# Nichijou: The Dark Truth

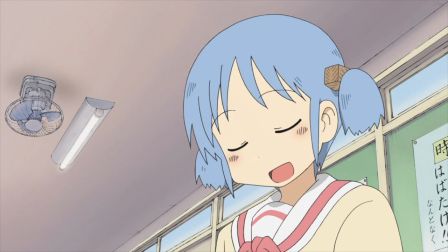Or, well, they used to. But now there is almost nothing left of their past,
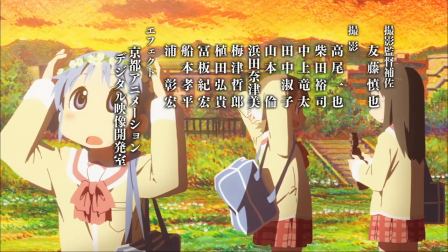which is why we're only allowed glimpses into their worlds, instead of a thorough walkthrough of their lives from beginning to now.
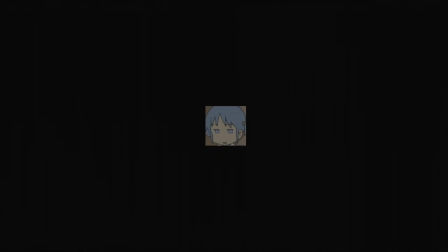Back to the scene itself, Yuko and Mio start playing Shiritori, and don't seem to get anywhere,
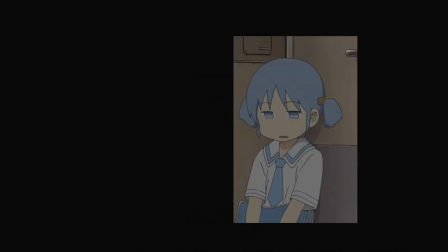with Yuko starting out with the word orange but Mio not catching what her friend said, most likely due to being inside her own head,
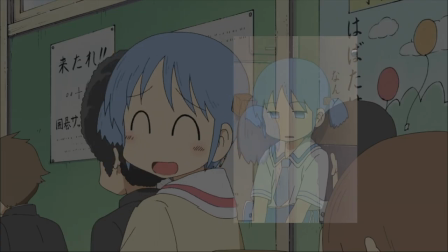either trapped in another delusion or trying desperately to cling on to another memory.
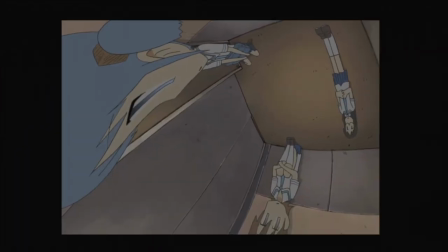This feeling is amplified by the distortion that happens on screen once the word orange has been said.
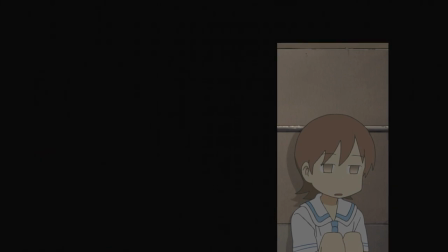After Mio asks Yuko to repeat her word, she doesn't seem to remember anymore, showing us how she also gets easily lost in her deranged thoughts.
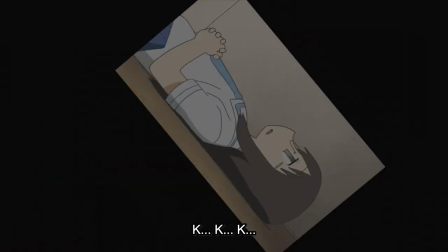Another moment that feels like it lasts forever, yet at the same time feels like it's fleeting later,
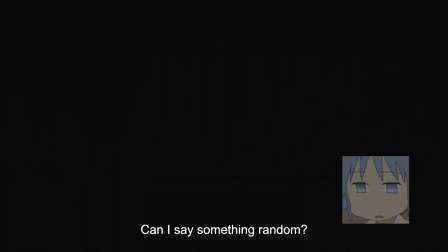Mio finally asks if she can say a completely different word to what she's supposed to.
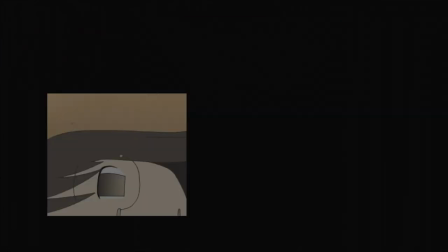Yuko nor Mai have the energy to deny this request, and so Mio says the word eggplant.
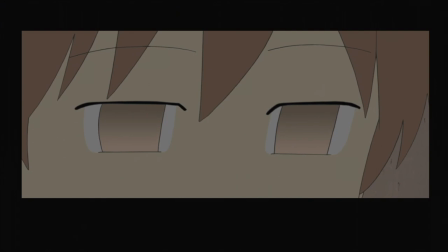Surprisingly, this causes a reaction in Yuko, the first visible reaction we've seen so far.
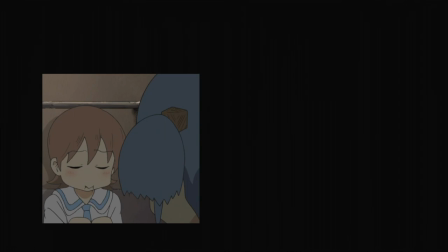She starts snickering, like she's holding in a laugh.
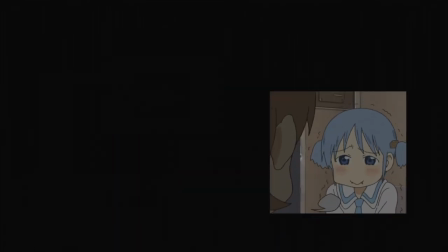This feeling is also passed on to Mio, whose eyes light up for the first time in most likely forever.
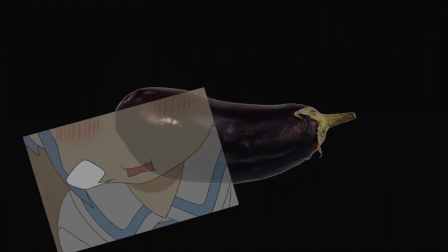The joke is juvenile, and not even particularly a joke, but it's enough to snap the two from their nightmare, if only for a second.
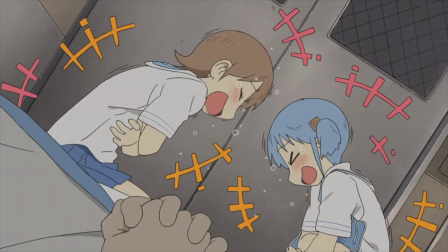The two burst out in laughter over this eggplant joke, but soon the laughter turns from a glimmer of hope into something terrifying.
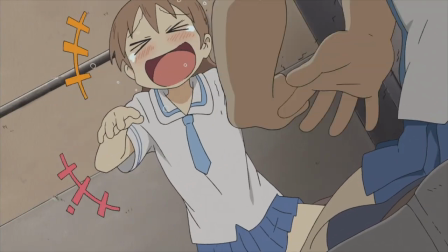In spite of all the laughter, the girls stay self-aware about their situation and exclaim that Mai seems dead considering she wasn't moved by the joke,
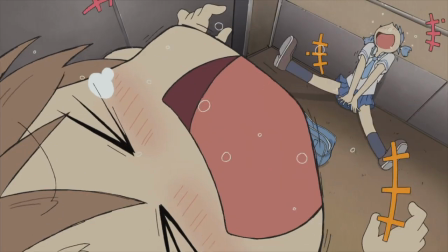and that help still isn't coming, despite their brief moment of happiness.
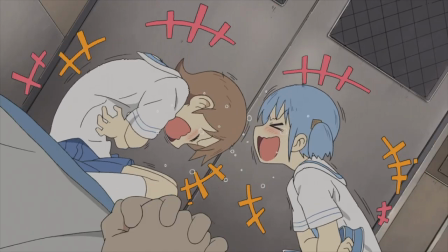The laughter starts sounding more insane, like it's the last desperate cries of two girls who know they are doomed to spend the rest of their lives,
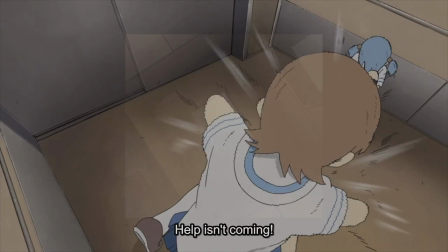however long that is, inside an elevator that has become their coffin at this point.
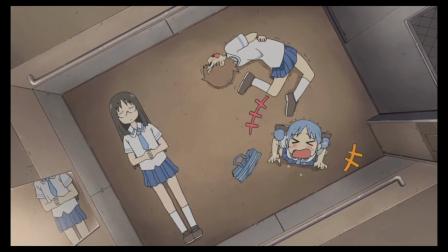They know that soon this moment will be over, and they'll go back to being empty husks again,
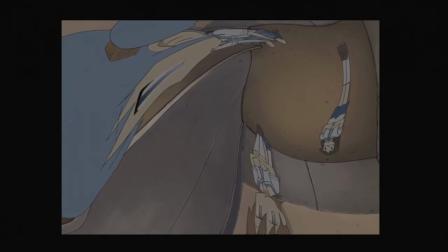trying to cling on to the tiniest bits of hope whilst living their lives inside their heads, inside these episodes.
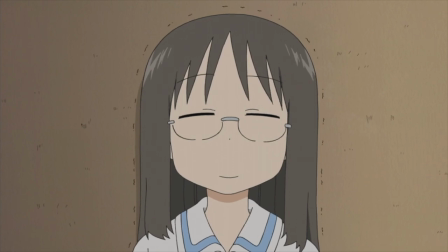The scene ends with a conclusion to the question of why Mai is laying down, as it's revealed that she's paralyzed.
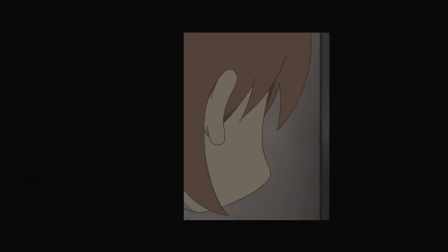The moment with Yuko and the Fly showed us how their bodies had started to become numb as time went by,
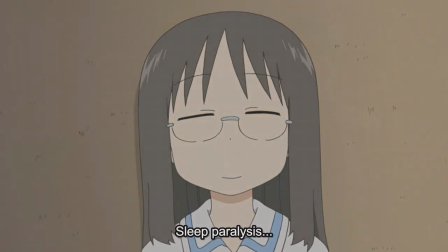and Mai is the aftermath of what happens when the strange process is finished.
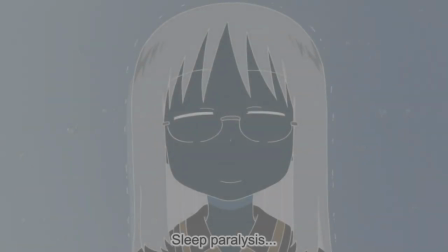You'll be paralyzed, not able to do anything but talk and think, and who knows, maybe even that'll be taken away from them as time goes on.
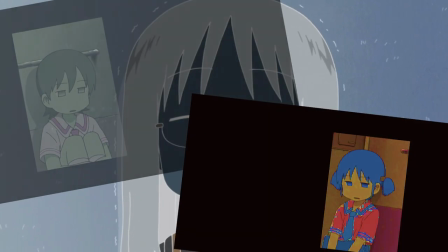With this horrifying realization that all three girls will end up like Mai over time mixed in with the clearly desperate laughter makes for a deeply unsettling scene that abruptly ends with a shot of an apartment building.
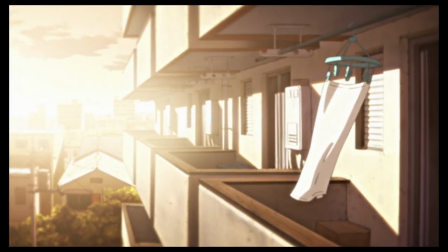This shot is the saddest part of it all.
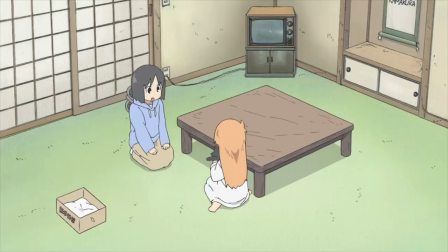Obviously, the show doesn't star just the three girls, but also many other characters who are still out there living their lives.
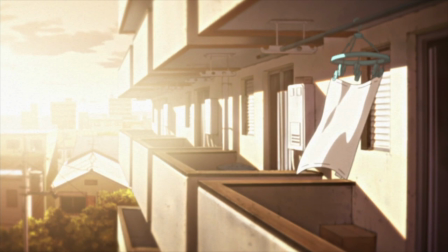And this shot of the apartment is here to represent the fact that although the girls are stuck in the elevator,
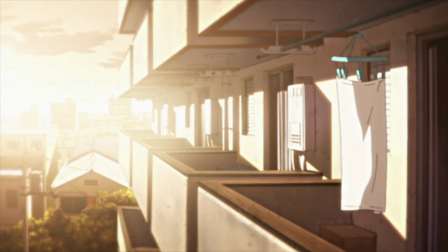unable to do anything about their situation, helpless and defeated, life goes on outside.
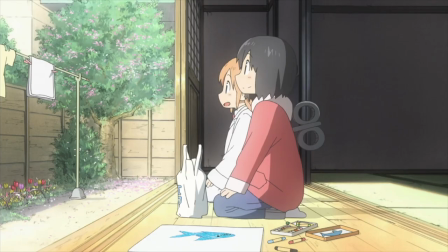The other characters live out their lives without knowing or caring about Yuko, Mio, or Mai.
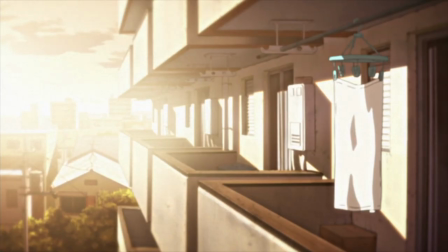And that simple thought, this simple shot of an apartment building, was the most anxiety-inducing thing out of this whole ordeal. Throughout the many moments where I had time to think about the implications of this scene, I thought about what I would do in a truly dire situation like this, and couldn't come up with any other option than to give up.
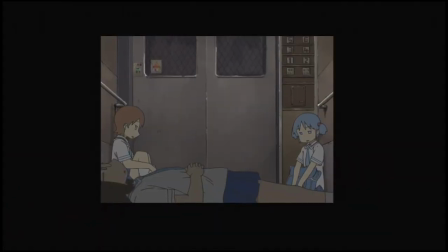And the thought of having your life ruined by something to the point of you having to just be stuck inside your head whilst the rest of the world moves on and continues to thrive without you was awful.
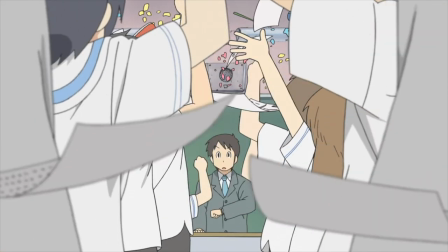It doesn't matter what comes after this episode, since now I know that it'll all lead to the same outcome.
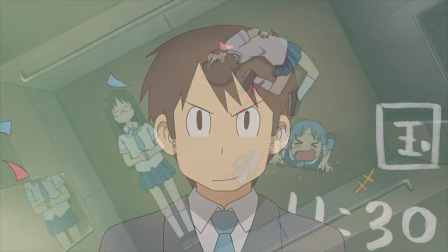The three girls dying inside the elevator, paralyzed and knowing that no one, not a single soul, will care.